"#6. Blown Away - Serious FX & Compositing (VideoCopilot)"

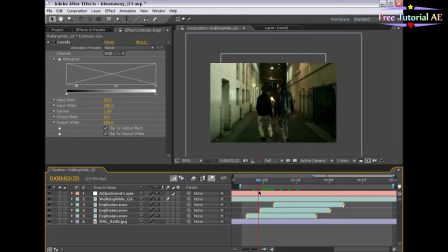757s
When you have a big old explosion like this, the camera is going to shake just like that.
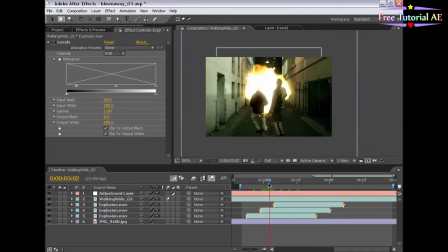764s
Well, kind of like that. To assist us with the camera shake, I am going to add in a sound effect, and that is this explosion wave.
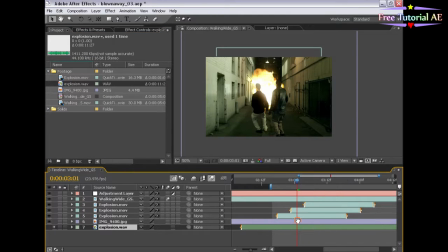773s
Bring it down here, hit LL on the keyboard to bring up the waveform, and now there's two parts to the sound effect.
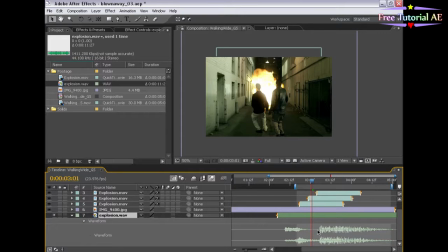779s
We kind of have a fly-in and then the explosion, so let's time the explosion part of it up to about there, and let's take a listen. Okay, let's see what we have.
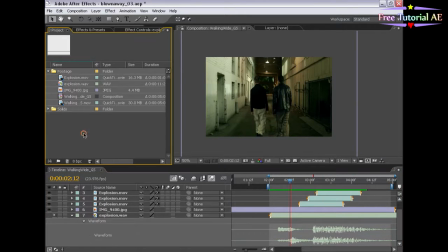795s
What do we got to do next? Add that camera shake. Now we could make a null object and link all these layers, but that's a lot of work.
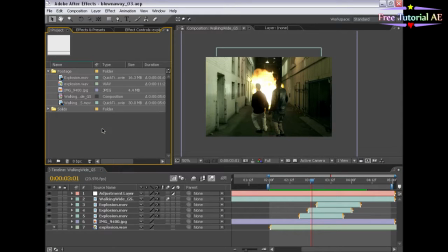804s
So what we're actually going to do is we're going to take this composition and first let's name it Explosion Comp and let's pre-compose this into a new composition. So I'm going to take this composition, drag it into the new Comp button, it opens it up and it's right inside here.
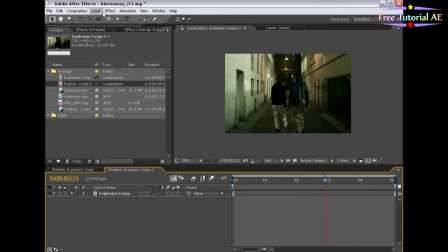822s
So I'm going to make a new null object and a null object is basically a layer you add transform properties to and those transform properties can then be parented to other layers. So this layer, we're going to go to the explosion about here, hit P, bring up the position property,
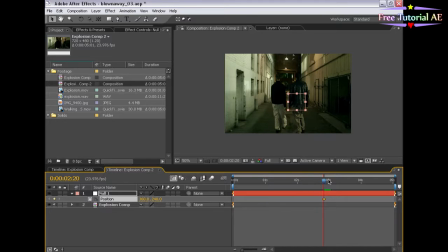841s
turn on the stopwatch, set a keyframe, move forward to the end of the explosion, set another keyframe.
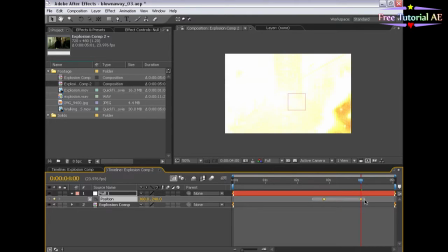848s
Now we're going to select both of these keyframes and bring up the wiggler. Window the wiggler.
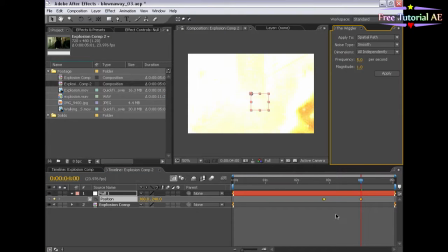855s
The wiggler is basically a component that's going to add random motion to intermediate keyframes in a set of keyframes. So I'm going to select these two keyframes and I want to make some adjustments here. First of all I want to make it happen 24 times per second. So it's 24 frames per second.
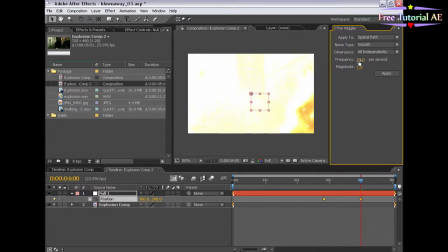872s
We're going to have a keyframe set every frame basically. Exactly. Now, the magnitude, maybe 25, so that it shakes about 25 pixels. And the noise type, we want it to be jagged, so that it's a sharp, violent shake. Now, let's hit apply. And if we look at the little null object layer here, you see it's just going to town.
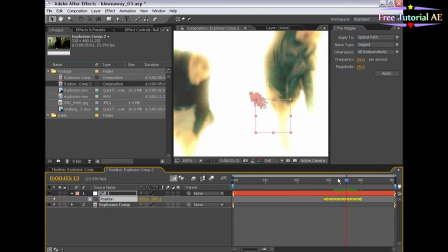892s
Now, you can also get null objects to play in real time if they're by themselves.
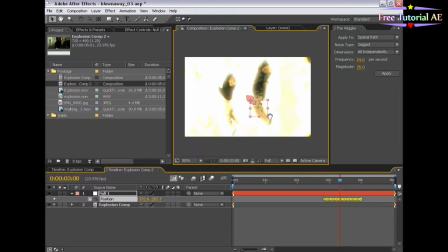898s
And any other wireframe frames for that matter. Well, next thing we got to do is link these layers up.
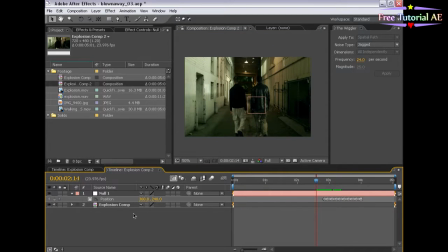904s
So I'm going to take this little pickwhip and link it to the null layer. Mind you, I have the position and time just before the explosion because if you parent the layer while it's in the middle of the explosion, when you come back, you'll see that you're offset here because it's all relative to the point in time you're at.
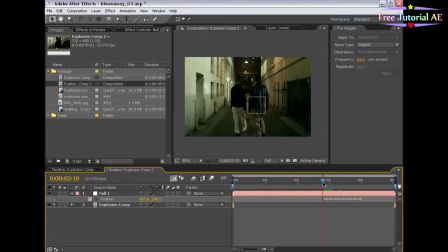924s
So make sure you're before the animation or, in this case, after the animation before you set the parent up. So drag the little pickwhip, let it go, and it automatically sets itself. You can also select the layer from this list.
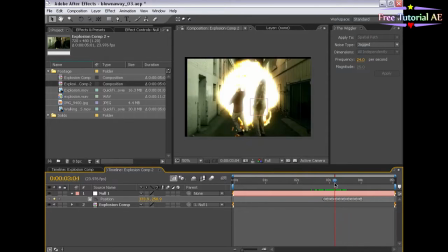935s
So it shakes it up, looking good, and let's turn on some motion blur for the layer and the composition.
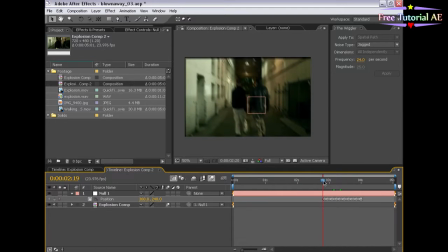942s
Now, if you've seen any of my other tutorials, you've seen how to fix this problem, which is the edges, without having to enlarge our frame. So we're going to select this layer, and we're going to choose Effect, Stylize, Motion Tile. And the Motion Tile basically will repeat the edge pixels beyond itself.
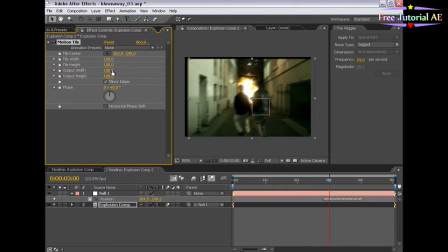958s
So we can mirror the edges, output width 125, since 25 is our magnitude, it can't go beyond that. Hit OK. And so that just fills in the data, which, you know, you can get away with in a situation like this.
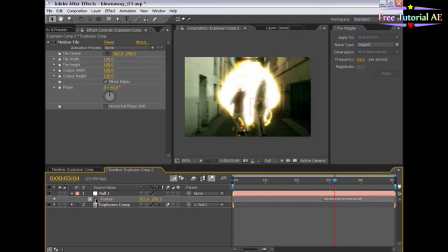973s
Very cool. Now, if I move the position keyframes over, that's not a problem.
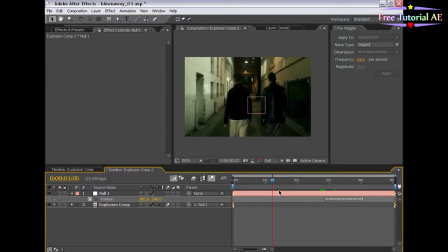980s
There's another little effect that I want to add here, because everything is so static here that it almost seems like you're waiting for an effect. I've seen this a lot, and that is to add a slight random movement to the overall image, kind of like a law and order, you know, handheld camera type of feel.
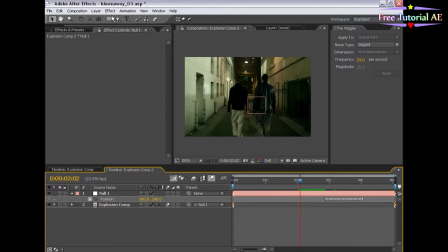995s
So let's create a new null object and let's add some randomness to it. So I'm going to hit I on the keyboard to go to the beginning of the layer. I'm going to hit P to bring up the position.